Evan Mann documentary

So it'll be a year before it's done.
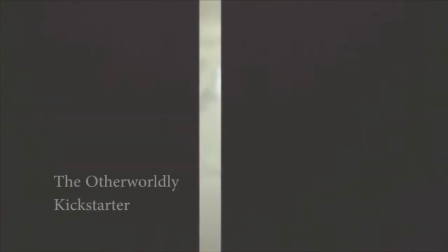4:13 The world may be a mysterious place,
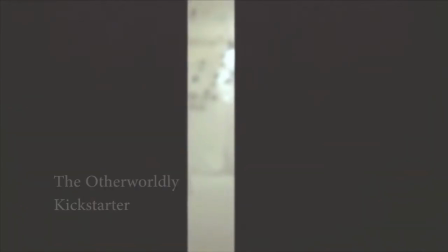4:16 but this experimental video will make it more so as I embark on a visual journey that continues a five-year investigation of the wondrous existence of time,
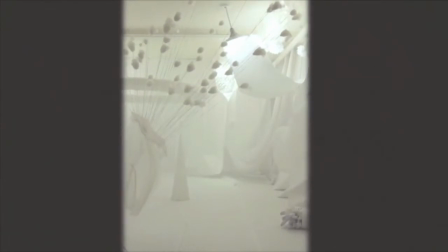4:25 space, life, death, and the faith in between.
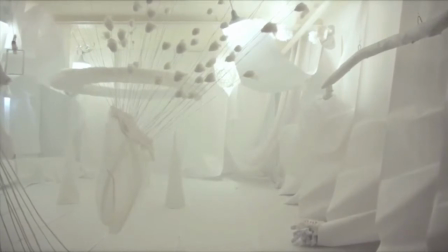4:30 Not unlike the future, the final outcome of this project is a mystery that will unfold with time.
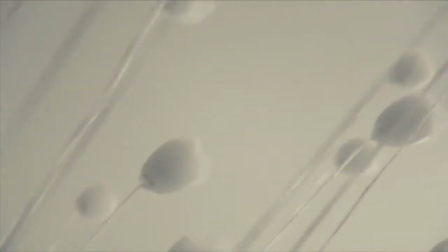4:35 It is an intuitive exploration into the unknown, acting as imaginative nourishment that feeds the mystery of reality.
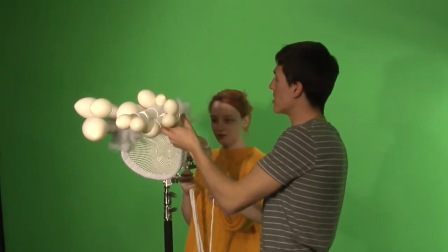4:42 The reason I use physical props and not CG is because I want it to be grounded in reality.
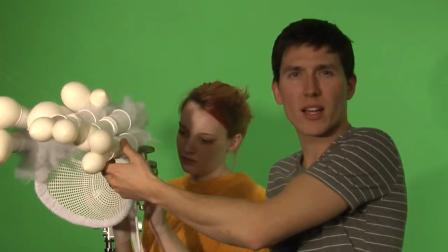4:49 I want there to be a sort of familiar context for which the viewer can recognize that,
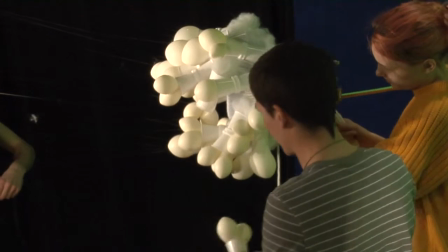4:56 oh, these are real objects and it's not just computer-generated imagery.
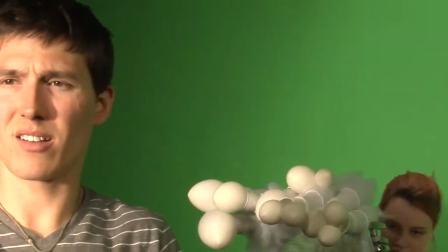5:01 I think there's a physical challenge that definitely requires a lot more physical labor, obviously.
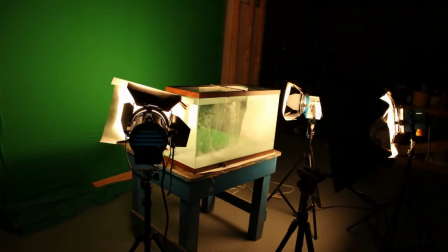5:08 We're all tangled up here. I think there's something important about using real objects.
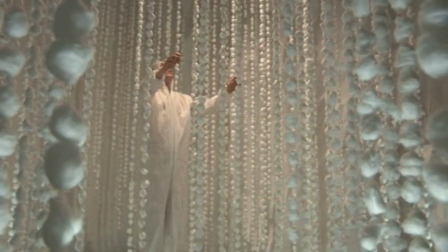5:15 The sort of, I don't know,
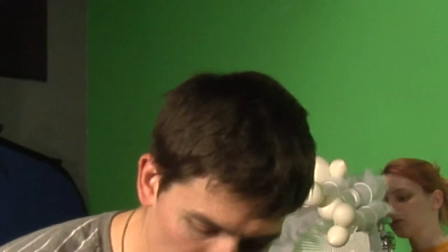5:18 the physical nature of things I think presents a very interesting challenge, but a gratifying final product.
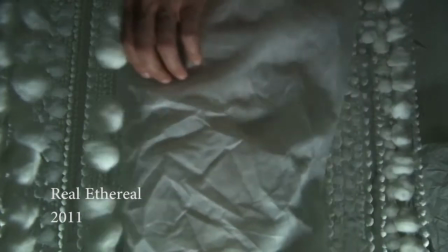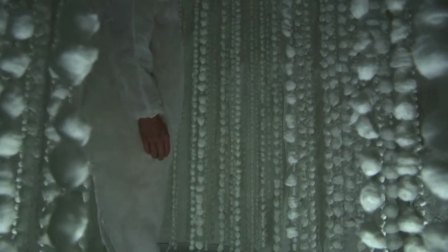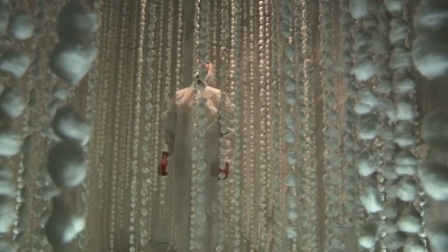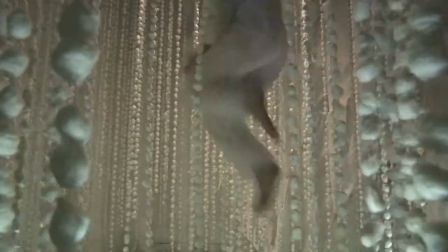I think as an artist I can tend to be obsessive about what I'm doing,
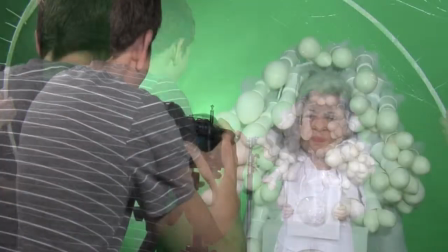6:19 and I can tend to bring my work home with me. And so at times it's difficult for me to transition from art making mode to being present with my wife at home. I think art is sort of my chosen occupation, but I enjoy doing a lot of other things too.
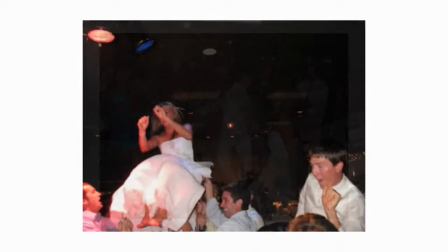6:41 Spending time with my wife, going climbing, playing games with friends, sharing meals with people. and I think art can be a means to do a lot of those.
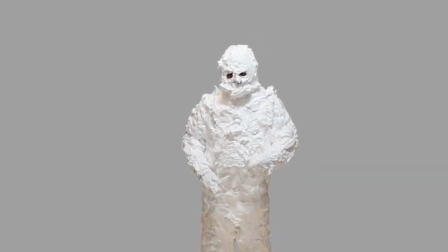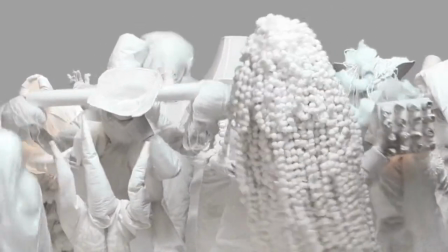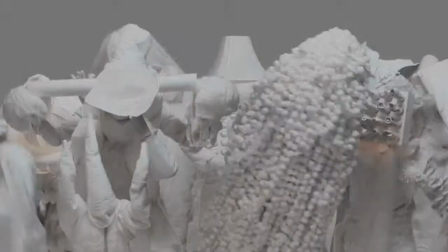Also, the absence of color brings a formal unity to the compositions I'm working with. So I was really not wanting to deal with chaos of color. I saw my compositions were very chaotic and to have them full of color seems to be a very disparate, formal element. So by minimalizing the amount of color...